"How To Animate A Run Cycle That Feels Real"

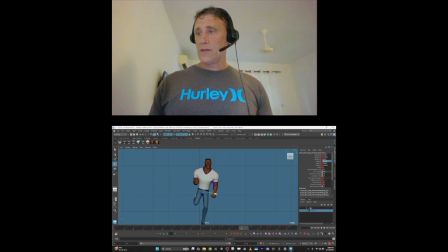I guess you need to tilt his head more too. So then on the breakdowns, if you wanted to do this, you'd have to start going over.
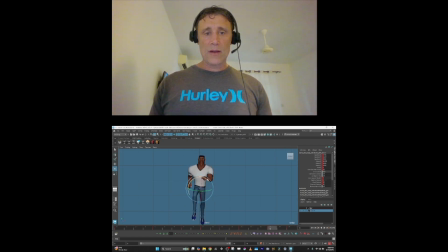And then on the way back up, you would be coming back to this. So this is a very exaggerated side-to-side run.
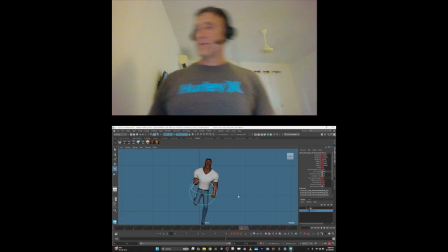But you get the idea. That's kind of the idea. On the mid stride is when you're pushing yourself over that. And this works for male and female. It's not like the walk. And it just makes it a nicer, gives it a nicer cadence from the front. So,
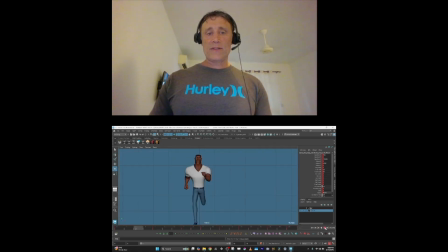so here we have our breakdowns on the run. And what we've added, because before we had this key pose and this key pose, is we've added the contact here, right? So the foot is kicking up, the body's coming down. It's not all the way at the low point yet, but it's coming down pretty low.
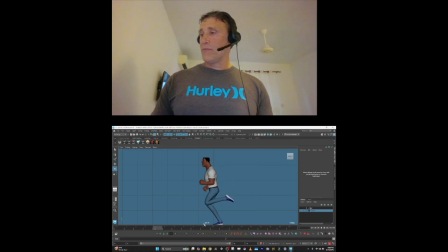And this foot is planted. And then you have your breakdown mid-stride, and then the push-off. And at this point on this particular run, this isn't always the case.
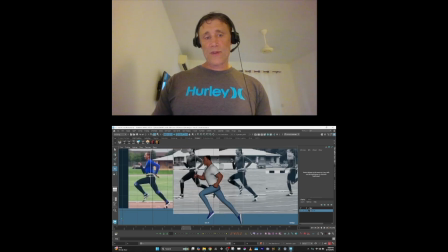Again, when you look at reference, you know, on this frame, this guy's foot, and I haven't exactly copied the timing of this reference verbatim, but this guy's foot is still on the ground. but I wanted to get a little bit more of a dynamic push off. So on the previous frame, on frame 6, which we don't have yet because we have frame 4, we don't have frame 5 or 6,
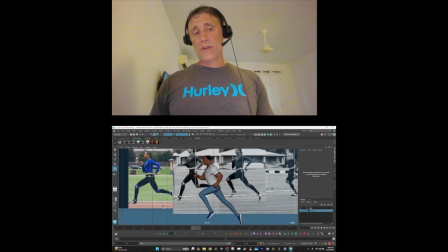and then we have frame 7, it will look something like it does in the reference. And then it's going to pop up into the air, you know, and kick through. And maybe I'll have it kick a little higher than it does here because you can see in this reference he goes quite high with the kick. But we'll see how it feels. At this point, I don't really need the reference anymore.
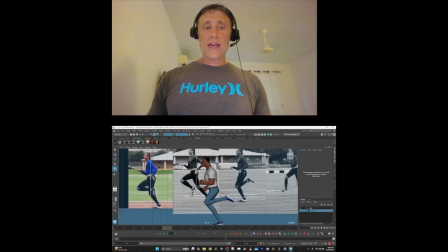The reference is nice to look at, and you can just get feels for things. The other thing that's happening in the reference that I haven't added to this run, which I can, is you notice that his hips shoot forward relative to the grid on the push-off.
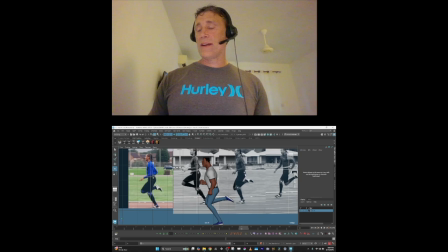And then as he comes down to the mid-stride, it goes back. So essentially, there's like a pumping action forward and back, right? So as he pushes off, it goes forward. As he catches his weight, he goes back. And you're getting kind of this surge, which is a cool dynamic thing you can add into the run if you want. And I can show you what it looks like.
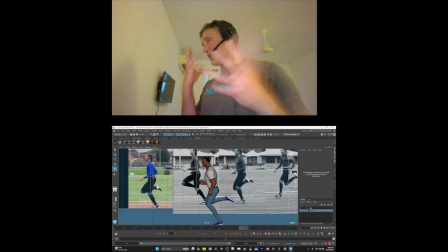The only downside to that is if you have like a camera panning with the character and they're like running and talking, is you won't be able to track the face because relative to the camera,
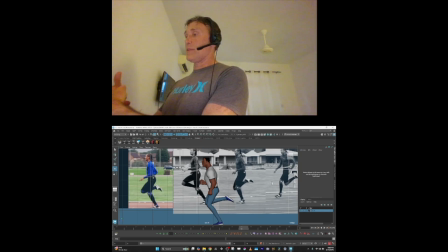it's going to be moving forward and back because he's not going at a consistent speed anymore. He's going at like a lurch, you know, faster, slower, faster, slower.
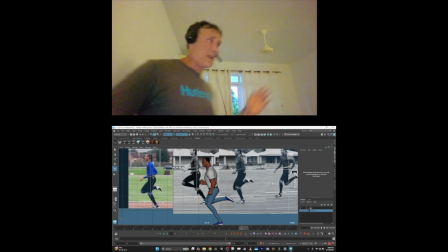And it's minor, but if you have a tracking character with a run, and that's often what you do in a CG movie, it's not ideal.
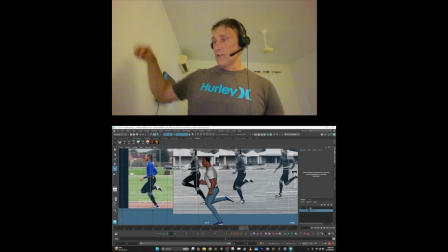It might look cool from a distance. If a character is running across a hill, you get a little speed variance.
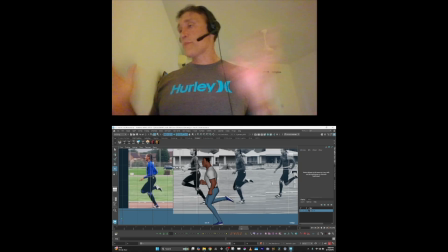It might look cool for various options, but if a camera's tracking, it doesn't always work very good. So just keep that in mind.
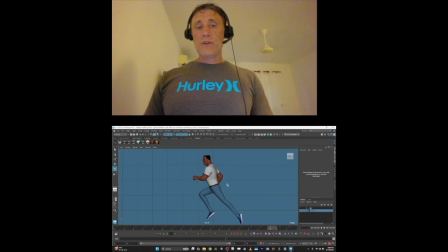And yeah, so the push off is where you get this extreme straight, right? You want like this line of action coming. You could even go crazy if you were doing a major sprint and lean forward even more.
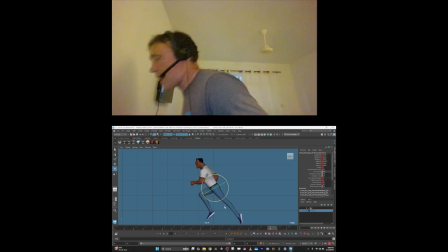You don't want to have the body doing like a lurch forward and back. It stays pretty consistent on a run usually.
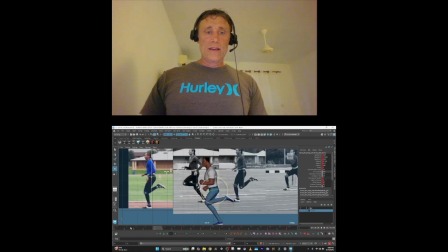Like the angle of the body, you can see his angle of his body doesn't actually change that much. Very little. So if you do that, I think it takes away a lot of the energy and power of the run.
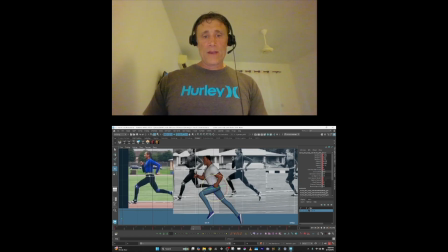It starts to make it feel a little bit wobbly. But yeah, that's pretty much it for the breakdowns.
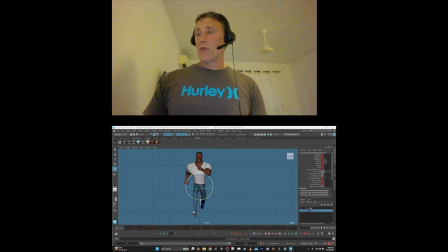And then at this point, I am starting to incorporate some squash and stretch into the posing.
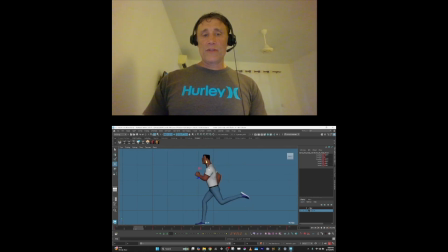So on the translation value of the chest, as he drops, I'm moving it up, right? And then as he hits the bottom, I'm compressing it down. This is like when it's low. And then as he comes back up, it starts to go up. And then as he drops again, it rises.
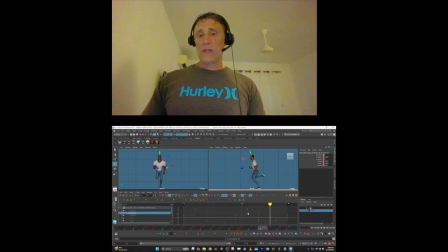So we can play with that mount. You can also do it in the head, you know, get a little bit of that kind of squash and stretch is really nice to add.
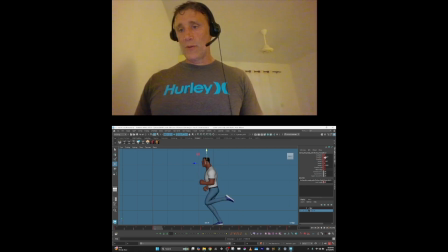And we're going to do it in the arms, but when we're splining, we're going to do it in the arms with the shoulders here.
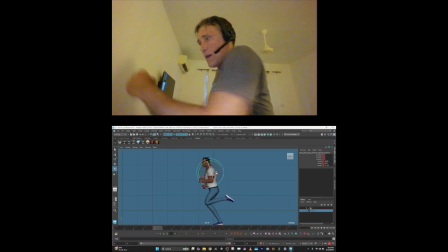So you get like a down, up, down, up, down, up, down, up, which is a really nice feel to have in the run.
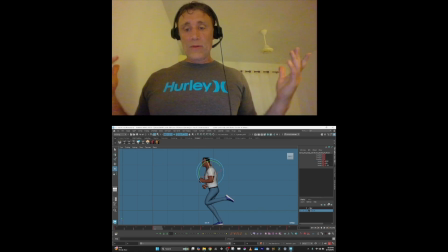So that's it for the breakdowns. Like a run is pretty straightforward. I think it's easier than a walk. We're going to go on to splining now. All right.
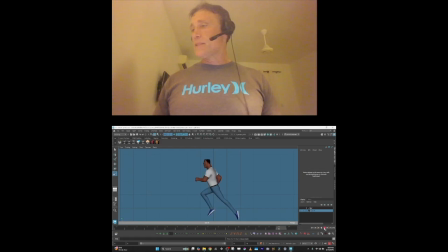And here we have our first pass of the spline on Darius. So after I push spline, I went in and added some more poses. So for example, this was our breakdown pose that we had.
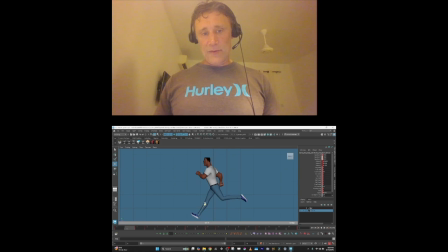So on this pose, I really wanted to extend that foot, not completely lock it out, but have it straight so you can feel it coming down to the ground. I mean, you could actually, if you wanted, have the heel touching and lower his body, but I think this works good.
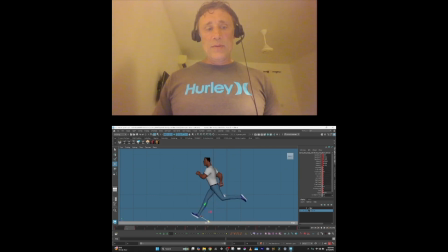And then you have the impact. You can see the legs kicking up, the body starting to stretch, and then this was our other key. These are our two breakdowns. These are more or less just my in-betweens. And then you have your other breakdown here. This foot here is still contacted on the ground. You know, the foot roll is just enough so the leg is not locked out.
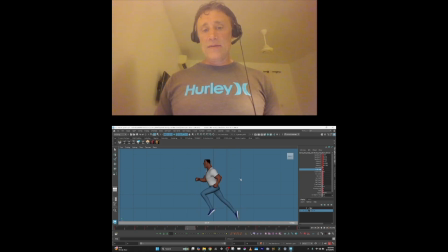It's pretty straight. And then poof, you get that push off. And if you wanted, you could kick this even farther back. So it kicks up a little faster. And then it goes through and repeats on the other side.
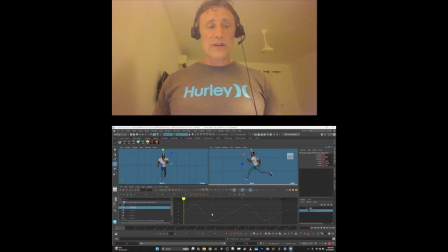For the chest squash and stretch, you can see I have this curve going through. And if I exaggerate this a lot, you can really see it happening, you know, and go extreme amounts.
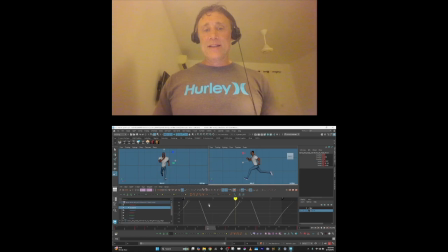Boo, boo, boo, boo. Right. So you just want to have a little bit of that to get this nice offset.
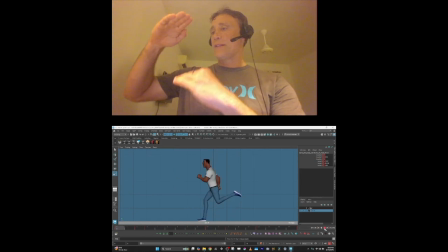And it's a translate up and down that's not the same time as his body.
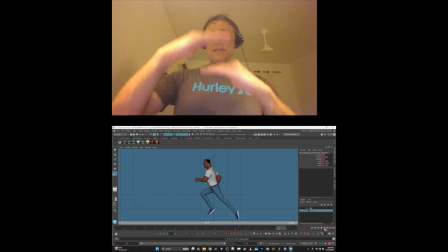This is his body. and this is his chest, so it's more like this, right? The body's leading it, and then it's following. So you're getting like this cascading effect. Same with the head.
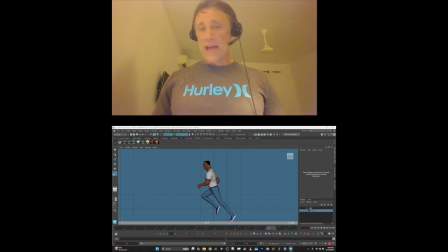The arms are swinging, and the way I animate the arms is I only have 2 keys, right? And you can pull out the tangent weight.
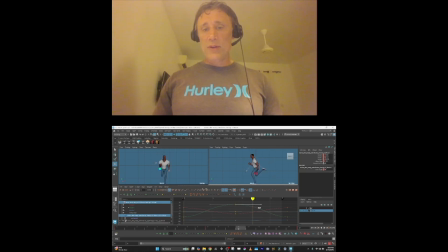I haven't done this yet, but if you free the tangent weight and you pull out this curve on both sides, this is the swing rotation value. You get a snappier timing on the arm swing, right?
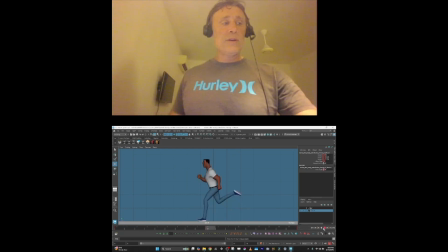So instead of just even, it's swinging through and holding more, swinging through and holding more. So it's not going to be this as much as whoo, whoo, whoo. So you can really play with that. And the way I animate to the other side
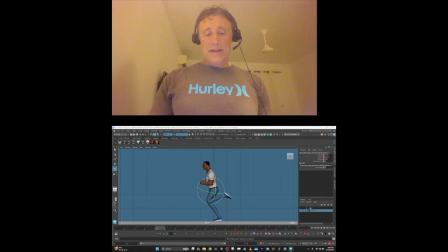is I copy the one arm animation to the other. So easy way to do that is to get the feel of one arm is just to delete the keys on the other arm. You just kind of move it out of the way. So I'm just hiding that other arm. So now you can just see that one arm swing.
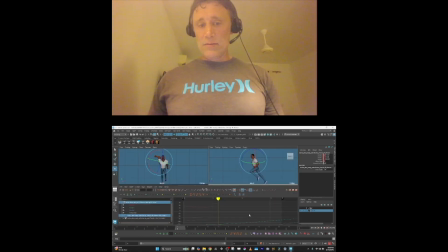Oh, still have some keys there. So the one arm is just hiding out of the way and the other arm is doing the arm swing. And you can really favor this if you want even more.